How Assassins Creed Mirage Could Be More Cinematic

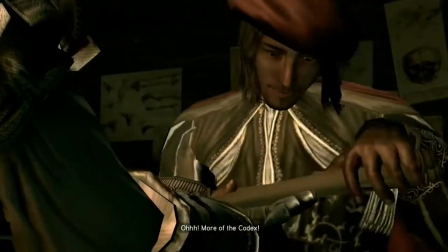Us as the player are able to keep up with the geography of the room when these blocking shots are used.
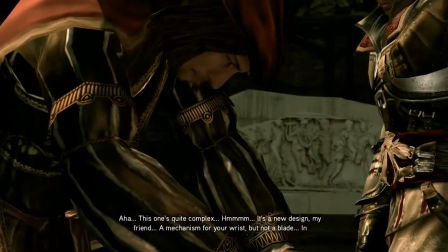It keeps things moving, but instead of having characters stay in the same spot, it just makes it less one-dimensional
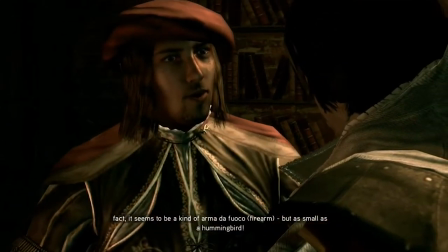and more cinematic that the characters are moving about instead of
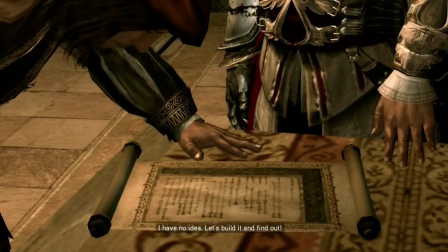just cutting from close up close up close up close up which just makes it quite boring.
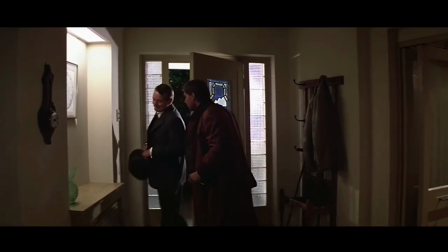Film blocking is not only about where your actors stand but it's
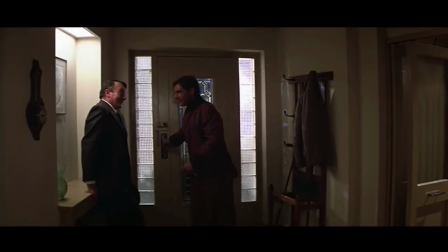also about directing your audience's eyes to where you want them to look.
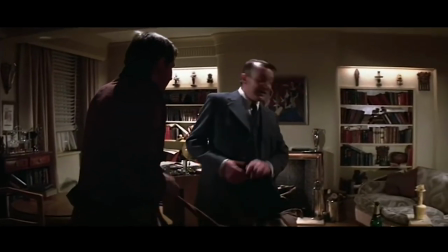For this cutscene in AC2 they want us to follow Leonardo around the workshop since
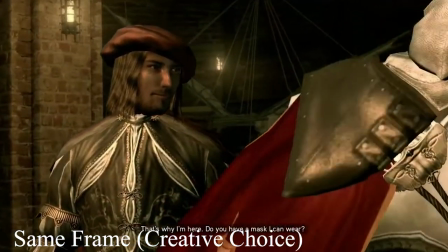he knows where everything is and Ezio stands idle waiting to follow Leonardo.
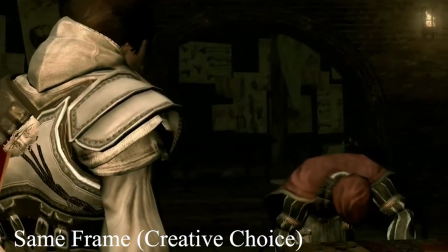Comparing this to Mirage's cutscene. It uses very basic shot frames, mostly keeping the conversation at mid to long shot,
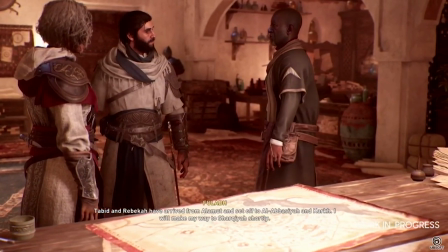never going in for a close-up makes this conversation feel very unimportant and keeps us as a fly on the wall.
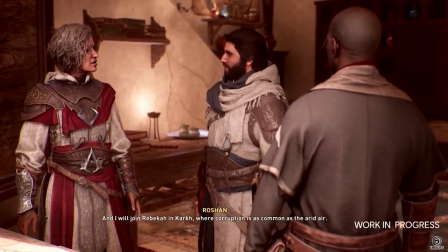This is usually done at the start of a scene and then you start to creep in once a character
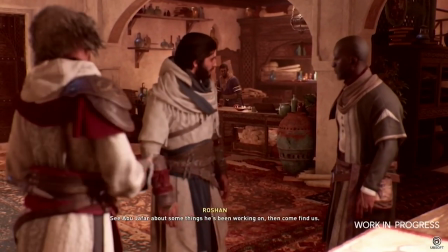exits and the real important conversation begins between characters.
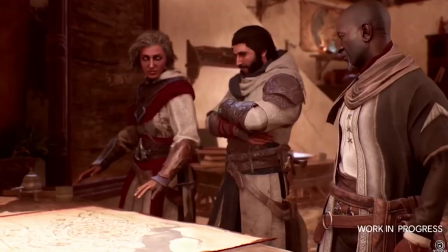out at the city for where we could erect more bureaus. I have found dwellings in three districts that are most unassuming.
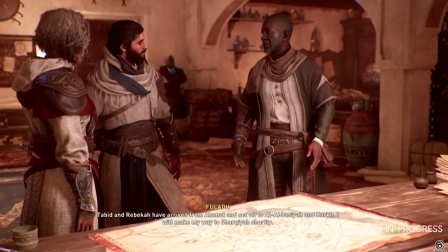Abid and Rebecca have arrived from Alamut and set off to Al-Abyshiyah and Kargh.
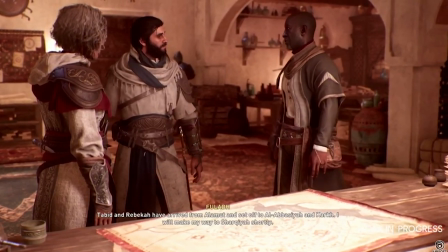I will make my way to Sharqiyah shortly.
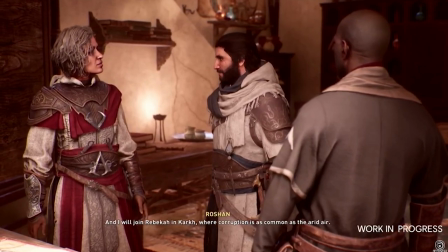And I will join Rebecca in Kargh, where corruption is as common as the arid air.
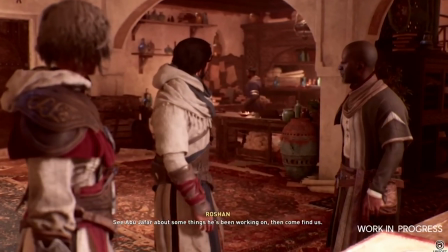See Abu Jafar about some things he's been working on, then come find us.
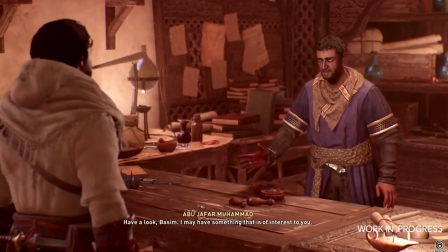While the music and cinematic frames of the AC2 cutscene keeps you engaged because it feels important,
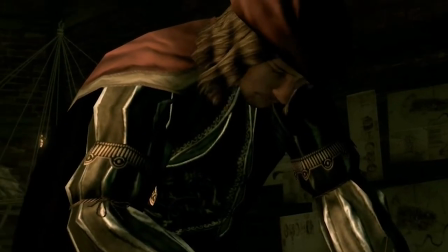the way it's being displayed.
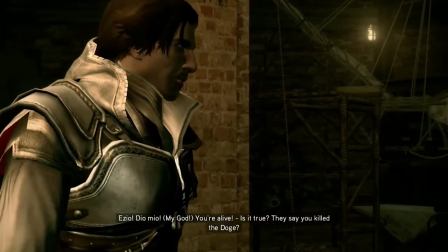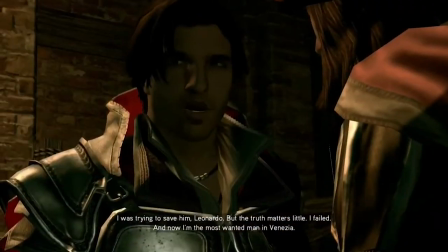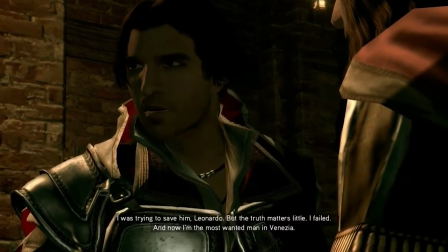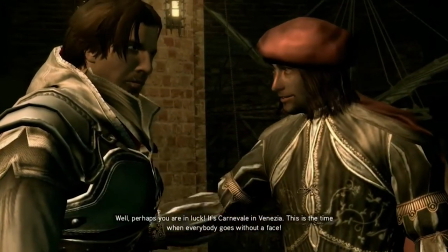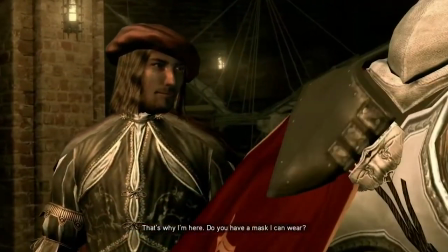goes without a face. That's why I'm here. Do you have a mask I can wear? Of course, of course.
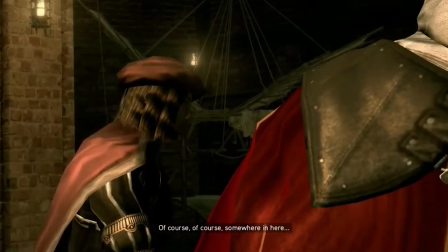Somewhere in here.
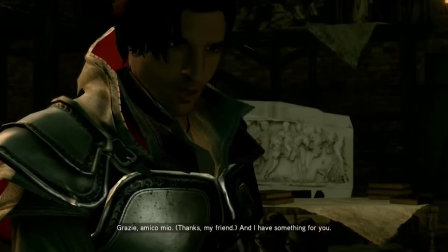Grazie, amico mio. And I have something for you. Oh, more of the codex.
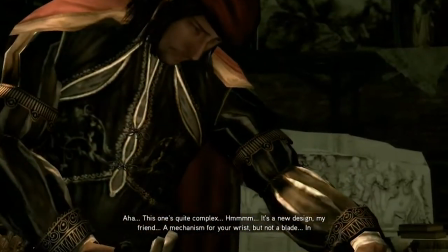Aha. This one's quite complex. Hmm. It's a new design, my friend.
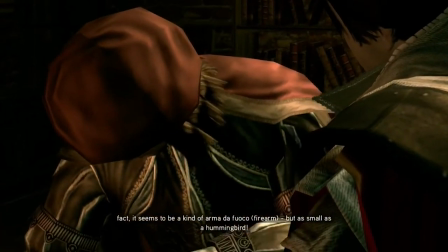A mechanism for your wrist, but not a blade. In fact, it seems to be a kind of arma da foco, but as small as a hummingbird.
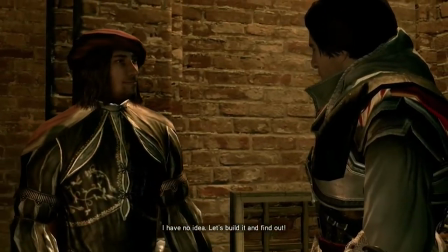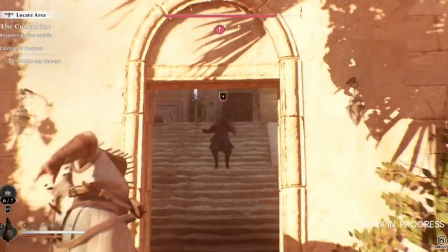There's a lack of impact with the kills in Mirage.
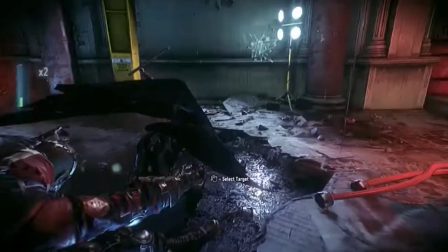We'll use the Batman Arkham games as a template the new AC games could use.
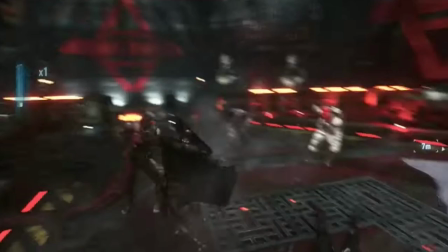You feel the impact of Batman mostly from the sound design, but the camera also comes in closer.
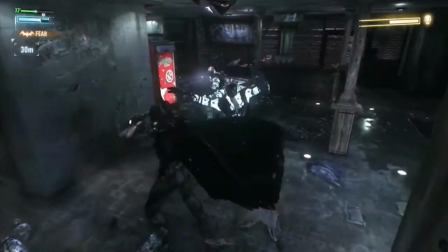Not just to make it easier for the player to aim at the target, but to bring you right into the action and not leaving you on the sidelines.
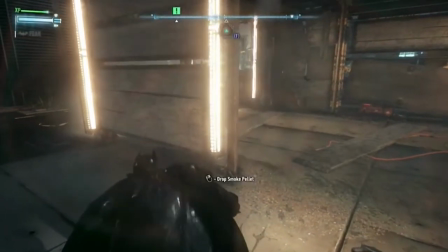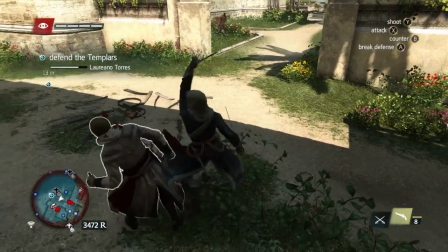This is something AC3 and Black Flag done quite well, along with a few other games in the Assassin's Creed series,
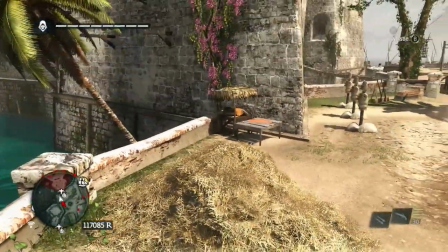where you're zoomed out and they bring you in closer for the finisher or for assassinations.
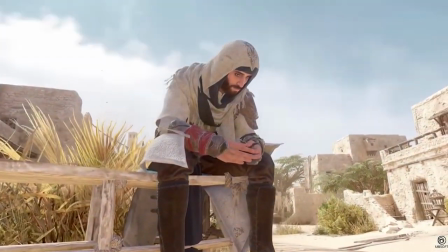I'm still hopeful this game can be a bit of fun, not filled with fetch quests,
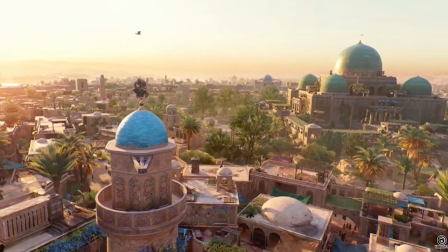with an interesting setting for the player to explore and to be immersed in.